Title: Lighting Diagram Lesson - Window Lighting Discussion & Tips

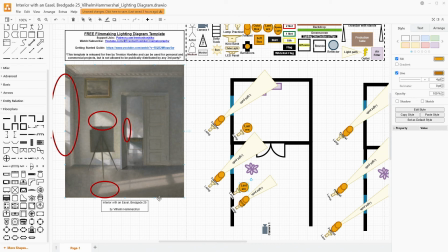968s
So if you can see right here, we do already have some fall off on the ground before we get to this side of the frame in particular. And we can just have this light be casting right about here,
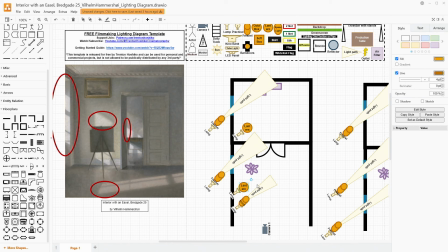982s
increasing the brightness on the window side, bouncing some more light around in the room without changing the overall shape. But that should give us enough extra light to make it so that this isn't so bright and this area isn't so dark.
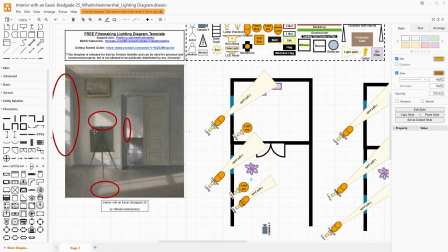999s
The darkest parts of this image are the back of the easel that doesn't have any direct light falling on it and the back of the doorway that doesn't have any direct light falling on it. But even the back corner on the far right side has some brightness to it because of the light bouncing around in the room.
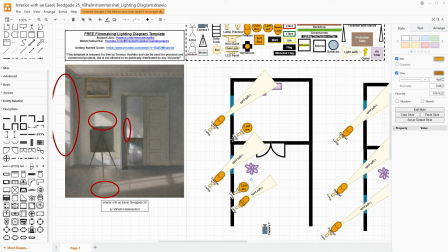1016s
So by adding a lantern here and by adding a lantern here, we can raise up that exposure, and that way we're not relying on these lights to pass so much light into the room that it bounces around and illuminates the whole space. We get to kind of even that out a little bit, and we get to go further with these lights being less powerful ones.
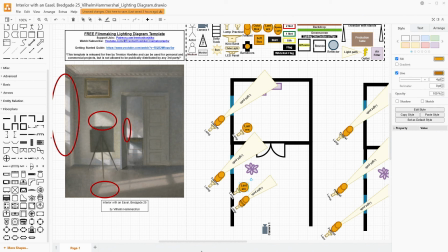1035s
Now, at the same time, now we do have 5 lamps in play, but those 5 lamps are still going to be infinitely cheaper than this setup over here. If you don't have the budget to get another lantern and another lamp for both of these,
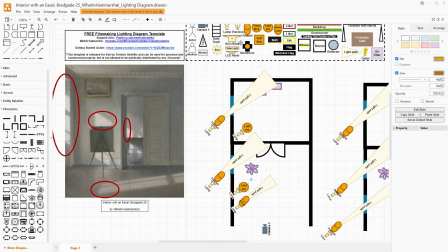1050s
even just having a lamp and a cheap softbox or having an LED panel over here, those are all great options. You could also do something where you do wait for the sun to come around to the right spot, have it casting through the windows,
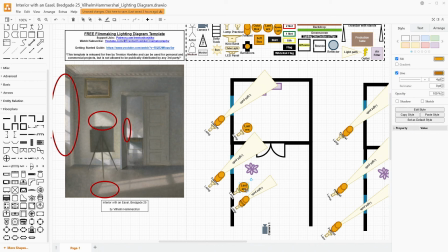1067s
and use the lanterns on the inside to bring up the lighting a little bit to make this type of shot possible.
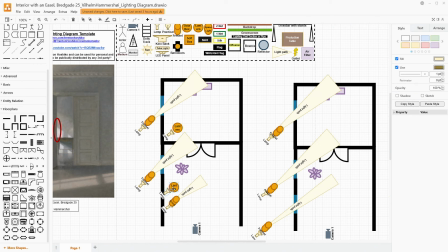1074s
Honestly, even with the HMIs over here, I would still say that we could easily use this setup to bring a little bit more light to the space, to make sure that we have a bunch of light bouncing around off these white walls and bringing up the overall exposure so that it's not just
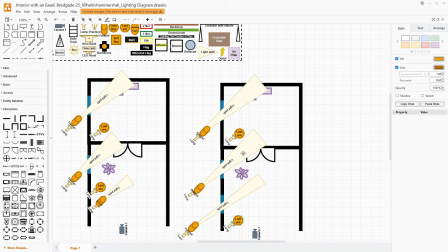1094s
completely dark contrasted against the light coming from the HMIs.
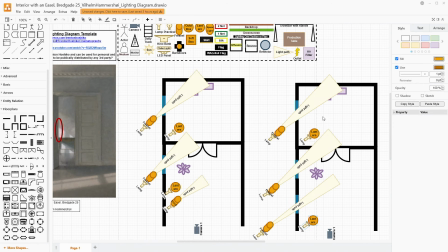1099s
Don't get me wrong, you will not be able to get the same image between the left cheaper option and the right more expensive option. This one will just naturally be darker because you're not going to be having as much light coming in.
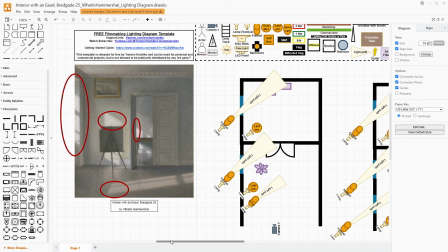1113s
Maybe your window shapes are not going to be as distinct, but you'll be able to get something that feels at least similar and is using this reference image as your inspiration, even if it's not a perfect recreation of it.
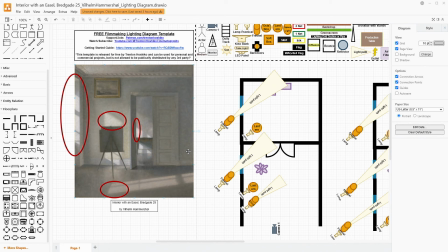1128s
And these topics that we're talking about here are all about how we use lighting, how we think through the production and the requirements of the space and the equipment that we have and the budget that we have and the time and labor limitations that we have to create things that we want.
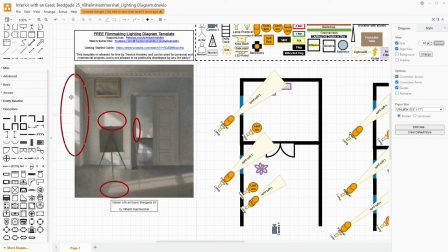1146s
This one will still have light that falls on this part of the frame, light that falls on this wall, and light that falls in the back wall, as well as the shape cut out on the floor. You will still get that with this. It just might not be as distinct, but that's why this is a reference,
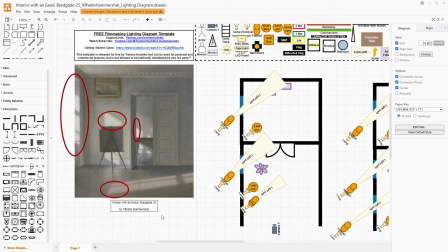1162s
and this is something that's inspiring us and serving to be part of our creative process, rather than just simply a recreation,
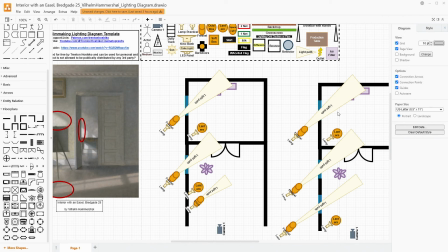1170s
which this one might be more of a recreation, but that doesn't mean you need to limit yourself to only recreating other scenes. Our goal here is to talk about a variety of scenes and a variety of ways of lighting and a variety of ways to deal with
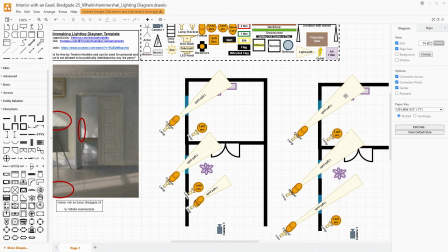1187s
limitations and to bring the inspiration to our own projects so that we create images and stories that inspire us and our audiences.
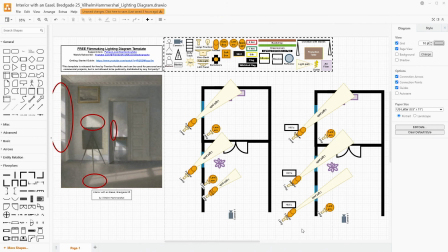1195s
So that pretty much wraps up what we have for today. This is a really gorgeous painting because it seems kind of simple. It's just an empty room, right?